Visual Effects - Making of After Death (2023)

To have someone like Larry involved in that process from the beginning to tell us how to make that happen, it's invaluable.
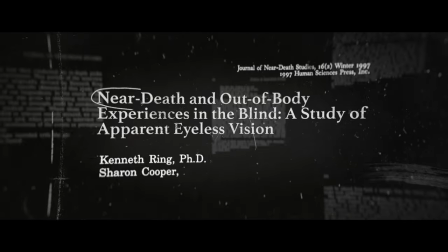4:19 Jason Struhl did a fantastic job with a lot of the motion graphics in our film.
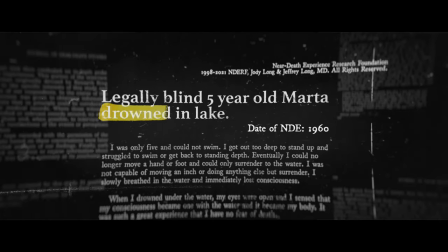4:23 He was really good at taking references and building something out that gave it life and made it more interesting, build the production value, but also helped to distill a lot of information down to something really simple.
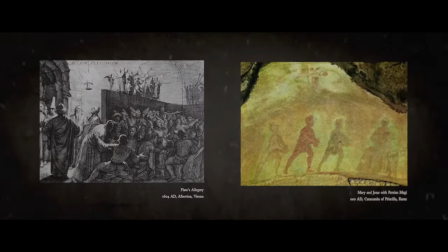4:34 One of my highlights personally was making this title sequence.
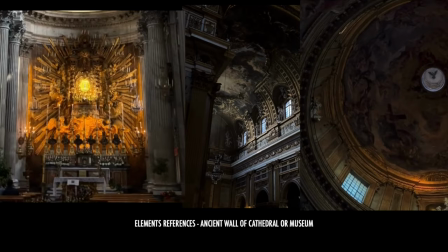4:37 I was pulling inspiration from interior of cathedrals, Renaissance era paintings of the afterlife, dome structures.
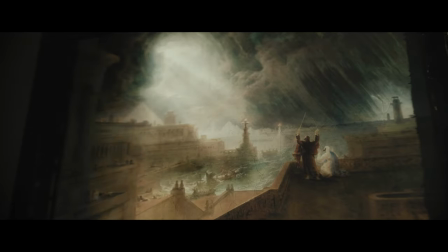4:44 The title sequence essentially sets up the tone of the entire film.
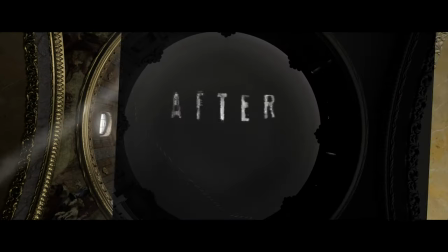4:47 The visuals is to kind of tie in this ancient connection to the afterlife, expressions of heaven and hell, and in multiple cultures around the world. It's high aesthetic, It's very cinematic. It's been really cool to kind of collaborate on an international level with this project. I think everyone touching it right now is going to be really proud of the way it turns out.